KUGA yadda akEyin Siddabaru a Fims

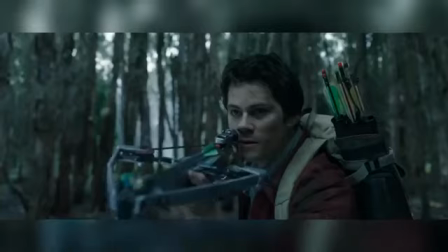[4:22]
This was dubbed the most challenging creature because of the complex rigging and intersection avoidance involved in animating it.
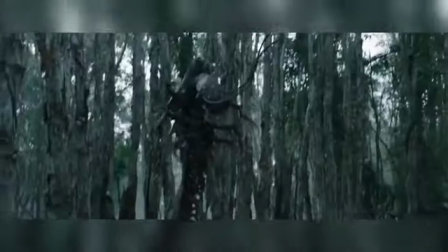[4:29]
It was also decided in post-production that they had to change her design to make her larger and scarier.
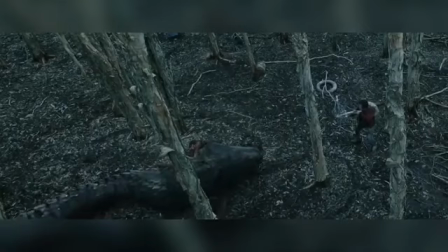[4:36]
The VFX team scaled her up to 35 feet long and added some extra limbs.
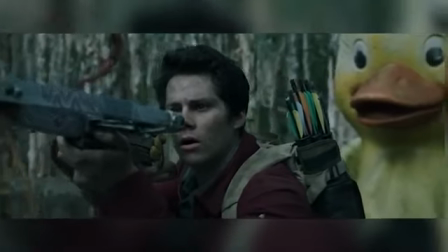[4:41]
They also had to alter the actual action of the scene to accommodate her larger size into the frames that had been shot in principal photography.
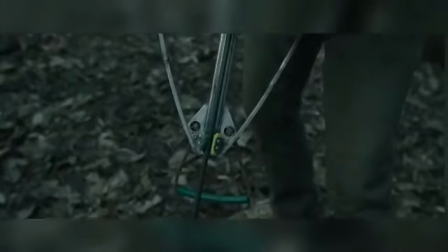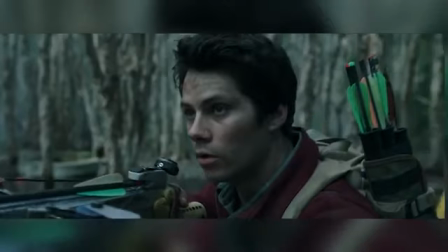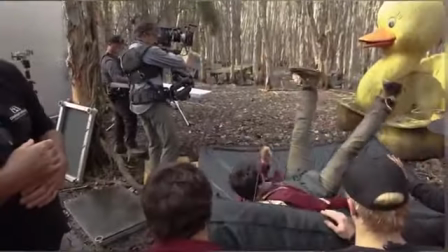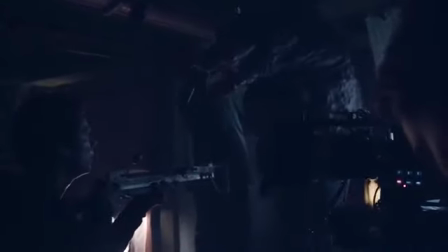[5:07]
total of 13 unique CG monsters were created for this film, and each was designed to appear like a larger mutated version of the terrestrial animals we
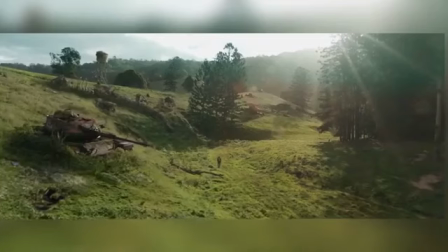[5:15]
are used to and have its own personality traits without appearing too otherworldly.
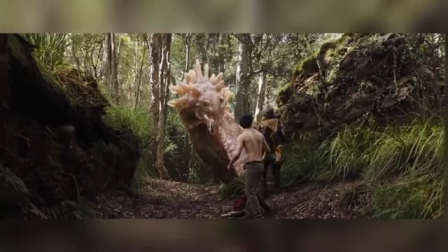[5:20]
This was a complex balance that was achieved by pairing the set location perfectly to the CG monster that supposedly lived there.
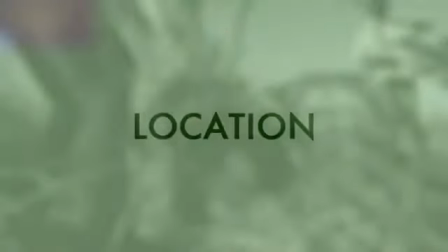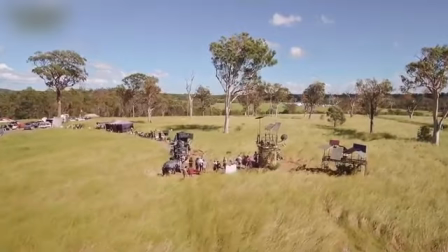[5:32]
In order to sell the feeling that the human population had been largely reduced and subdued,
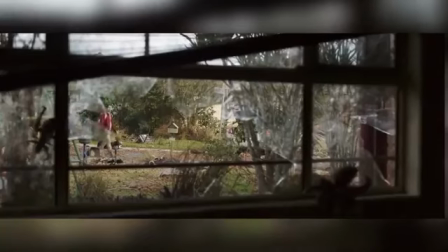[5:38]
and that nature had run wild for 7 years, the team had to select their locations very well.
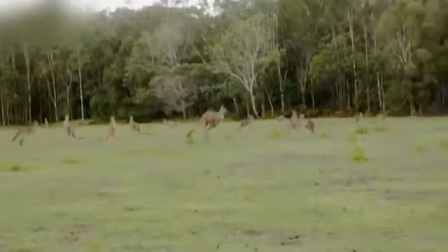[5:43]
Thanks to the fact that large parts of it still remain untouched and wild, Australia was the perfect location.
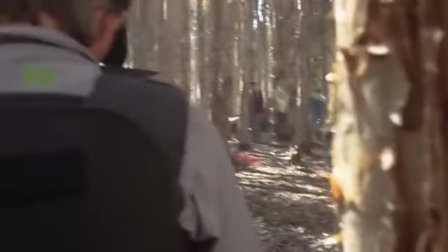[5:50]
This being said, the crew did have to add plants and props to simulate 7 years with little human interference.
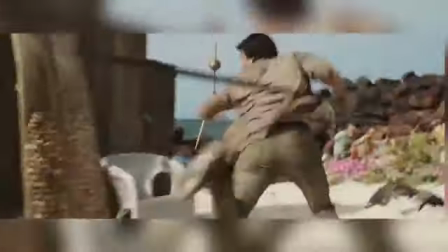[5:57]
The set they had to do the most on was the Beach Cove set.
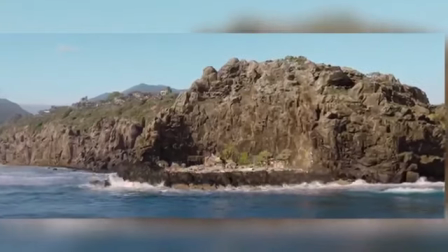[6:00]
They needed a cove that they could use for 2 weeks of filming without having to worry about tides.
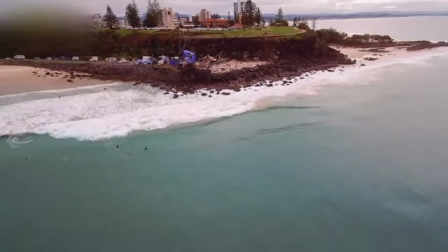[6:06]
They ended up using a beachside park. They removed the grass, park benches and tables, and then brought in cranes,
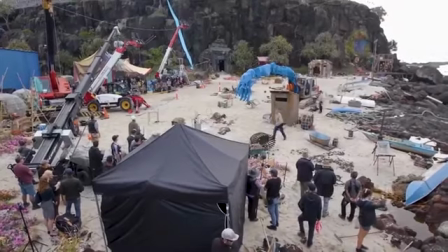[6:12]
forklifts, excavators, blue screens, props, and 600 tons of sand.
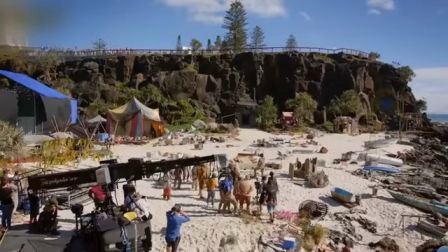[6:22]
Please give us a like if you enjoyed this video, don't forget the links to the music used in this video in the video description, and let us know in the comment section which movie VFX you'd like to see behind next.
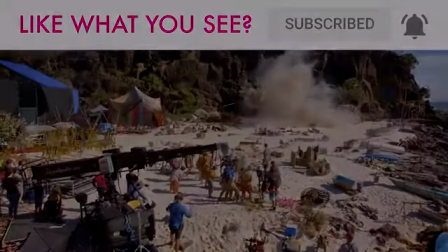[6:31]
Thanks for watching.